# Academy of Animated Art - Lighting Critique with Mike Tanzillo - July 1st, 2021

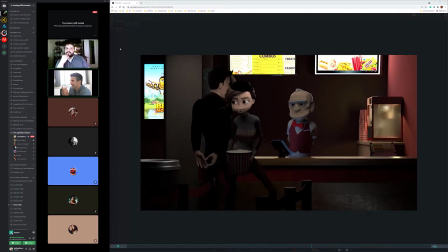6s
Hello, everybody. Happy Thursday, and welcome to your daily lighting critique. Video to go through, couple stills. Good job on this month's lighting challenge. Everything is looking really phenomenal. I just downloaded all the images and kind of going through them. And again, it's going to be a tough choice. I'm going to bring in a couple other people to help me make that decision,
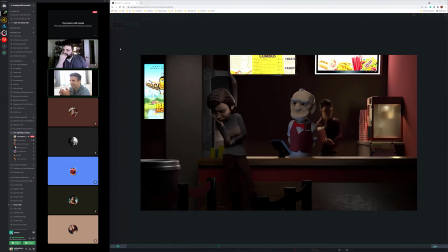25s
but that should make it a little bit easier. We got a new challenge, as we were just saying before we started recording. It's the winter cabin scene by Eugene, who's one of our students, and already made it look beautiful. So Andre is calling foul on this one and saying it already looks too good. And so maybe, yeah.
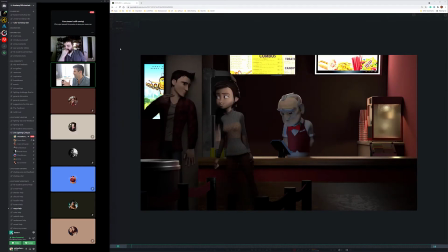44s
So Eugene won the challenge, and now we're just gonna all light it for fun. Okay. So we've got. Let's start here with Andres, like I said, and then we'll go to some of the stills.
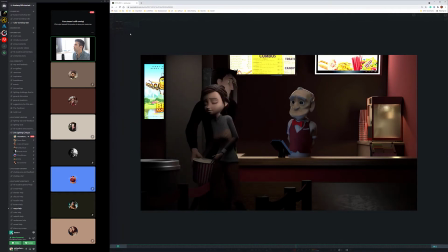57s
So this is the newer version. This is the previous version here. The biggest differences was a little more shaping in the foreground, a little more light back here as he's walking through. I've recently become aware of the B movie being a thing on the internet where people like to troll each other by sending each other lines from the B movie.
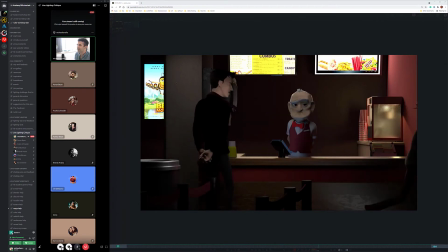76s
I didn't know that was a thing. So I'm glad to see that making an appearance here. So let's see. So a couple things. Just a couple of things. I still have to fix, because there's a couple of places where they're actually crossing through the light.
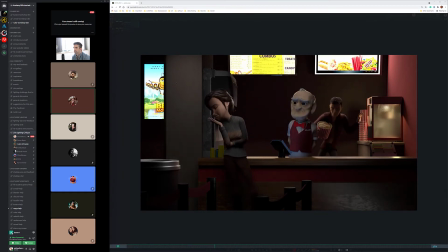95s
Mm-hmm. And Francesco had given me the instruction or idea to have them basically be only the light from the posters from the
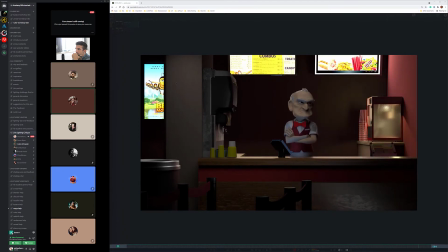113s
whatever lighting things on the back, Mm-hmm. be the only light, and you know, like the shaman would be illuminated by the credit card machine, and I tried that,
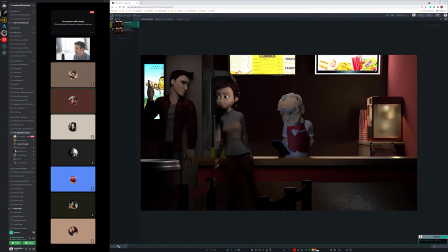129s
but it's like I feel like the foreground just doesn't get that much light from there. I don't know if I should maybe do a second light, but still trying to mimic
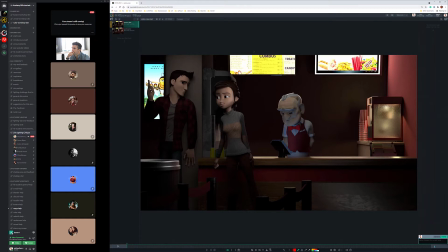145s
the lighting on the light boards there, Mm-hmm. or keep this, one front light that is illuminating the two of them there. The difficulty that I'm having with it, and I totally see his point, is that it just doesn't feel like an open movie theater to me.
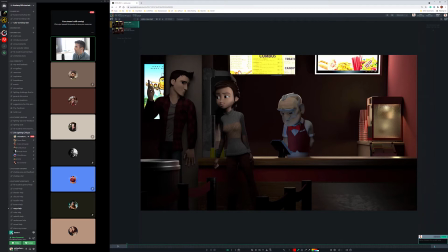164s
Like it still feels pretty dark. Like if that's the type of lighting that I would expect. Like these things just kind of glowing as the main light source if the theater was closed. I would expect there to be more like some more top-down light.
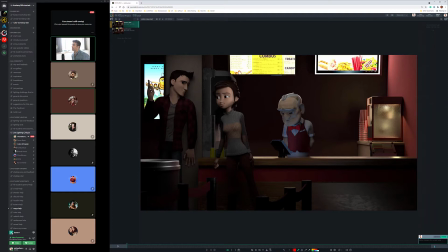183s
So really it's about the mood that you're trying to create. Because if you're trying to be like this is an old rundown movie theater, then I would stick with that. If not, I would do a little more foreground light.
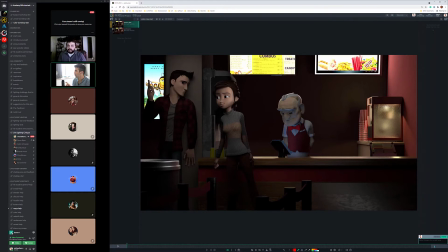199s
Okay. In terms, there's a few other things that are standing out to me that they're just like logistic things. I think we need to add some more glow on the screens, regardless as if they're the main light sources or not. The other thing is like this one, it feels cut off to me.
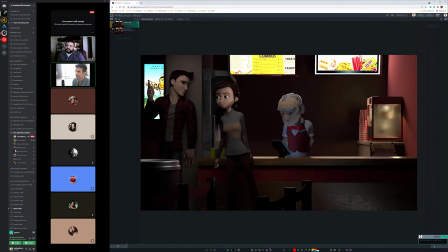217s
Like it feels like this goes right up to the edge. So I would just like scale down the texture on that. And then this one over here kind of spills over the frame. And so I think having that one be more like this one, where it just kind of like ends on the black, would be good.
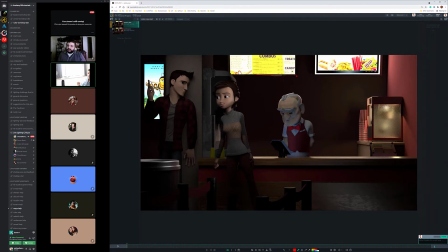235s
Okay. So there's that, and then make them like a uniform size and scale. In terms of the lighting, I'm having a hard time with this one because it's like I'm not happy with it, and I don't know what it is. Yeah.
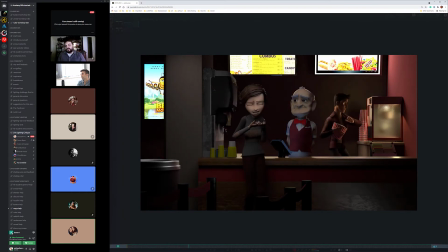255s
Um, Go ahead. I would say maybe where the cashier guy is standing, instead of having the lights kind of be even, maybe do like small little spotlights. Because a lot of times in theaters you have just like the top lighting is a bunch of little can lights, so you get point lights coming down.
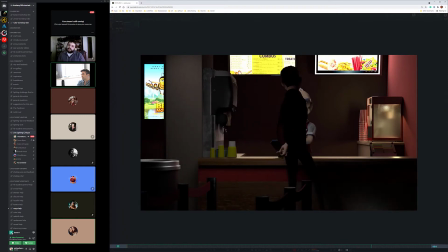274s
Mm-hmm. Maybe that'll help.
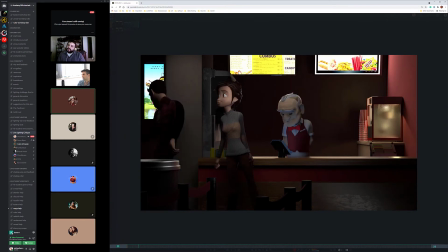277s
Yeah, that's what I had in the beginning, and then from through iterations it got changed. So maybe I'll go back to that. Yeah, that kind of looks more like a theater vibe to me, just because they tend to have a lot of little spotlights in closer areas like this.
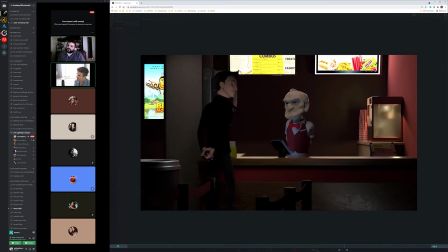296s
Yeah, and I think from like a architectural interior design thing, you want to create lighting pockets where there's things are going to be going on. and like clearly where this cash register and things are going to be going on. So I think having like a little pocket of light here, like a spotlight coming down,
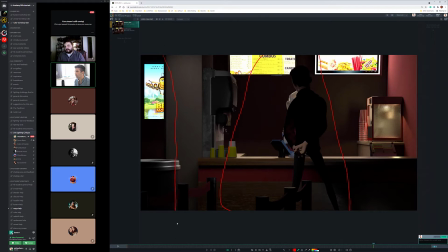315s
and then you could put one like kind of hitting the wall here, or like, you know, just kind of like as Kat was saying, there's like multiple of them around. But I think all of that needs to be focused on the foreground,
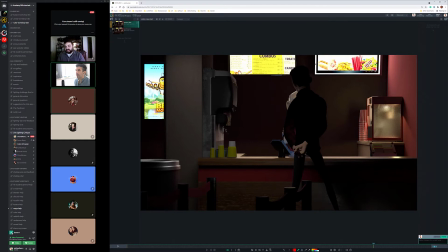329s
like from the cashier towards the camera, and then everything kind of back behind us, he wraps around. Everything back there, he's then hit by these lights that are causing him to rim up. And I actually think that he should get a little, like, I think that this light should be a little brighter.
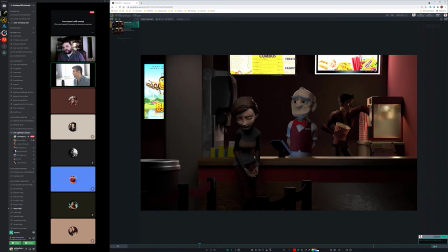347s
Not because the lights in popcorn machines are particularly bright. It's because, like, he's making a connection to this space, and they should feel, like, he should feel in it, right? Like, and, like, this light should pour out and kind of hit his face a little bit more. Okay. And then I'm trying to think, like,
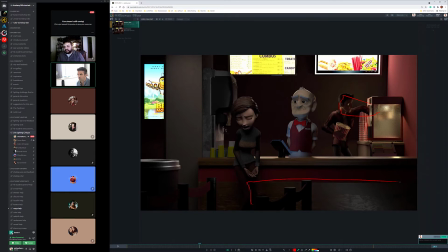367s
well, this is all opaque down here, because normally movie theaters have like an open case down here that has like where they display candies and stuff, or candies sitting out here on the counter or something. Yeah, there's a I actually still need to put the materials on,
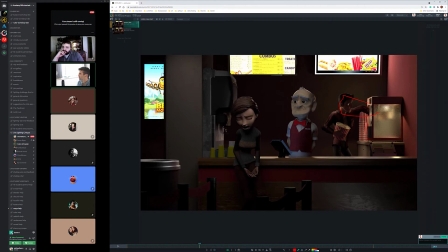384s
but right in front of the popcorn machine that's a stand with a bunch of candy stuff. Oh, got it. Yeah. So I think that like adding some more detail to make this feel more like a concession stand at a movie theater would be good too, like actual objects.
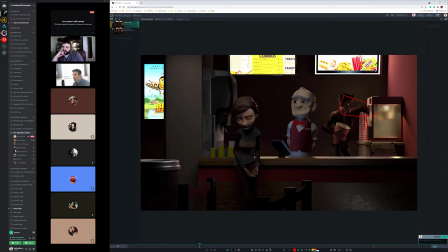403s
Okay. But yeah, I think that's how I would do it. I'm thinking about it as three kind of distinct areas: from the cashier forward, that's lit by these pockets of light, kind of a dark area if you can between them, and then back here is where he's getting hit by these lights and this one.
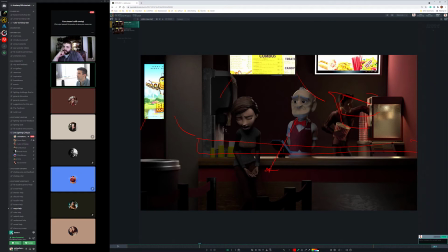422s
Okay. Yeah, I would give that a go. Cool. All right, great. Thank you.
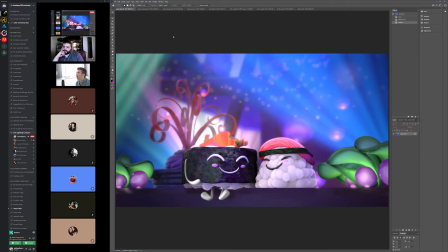427s
Yeah, you're very welcome. All right, we'll go through these in alphabetical order. Aaron, so this is revisiting an old project, correct? Yeah, Jasmine just wanted me to have you take a look at this to see if there was anything that you would... I know we had already, like, kind of clapped on it a couple months ago, but she just wanted me to show it to you again,
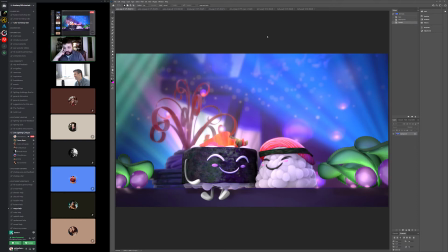446s
see if there was anything that you would adjust if I were to revisit this one. I mean, the only things that I would like, looking at it with fresh eyes after some time away, I think that the environment looks good. Maybe if anything, the
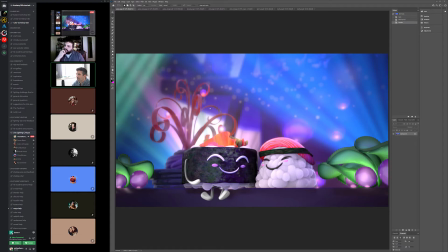469s
only two things that I was kind of looking at this before. The only thing that I could think would maybe be adding to this little rice ball here. A little bit of shadow underneath from the sashimi on top, and then
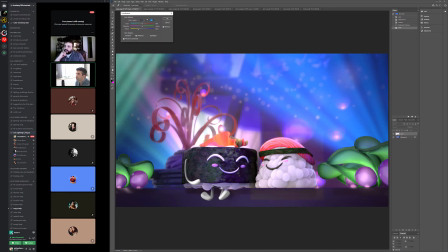484s
I'm wondering if maybe just warming it up a little bit might help too. Just like the rice itself. I know that it kind of detaches it from the space a little bit, but I think if we keep everything else...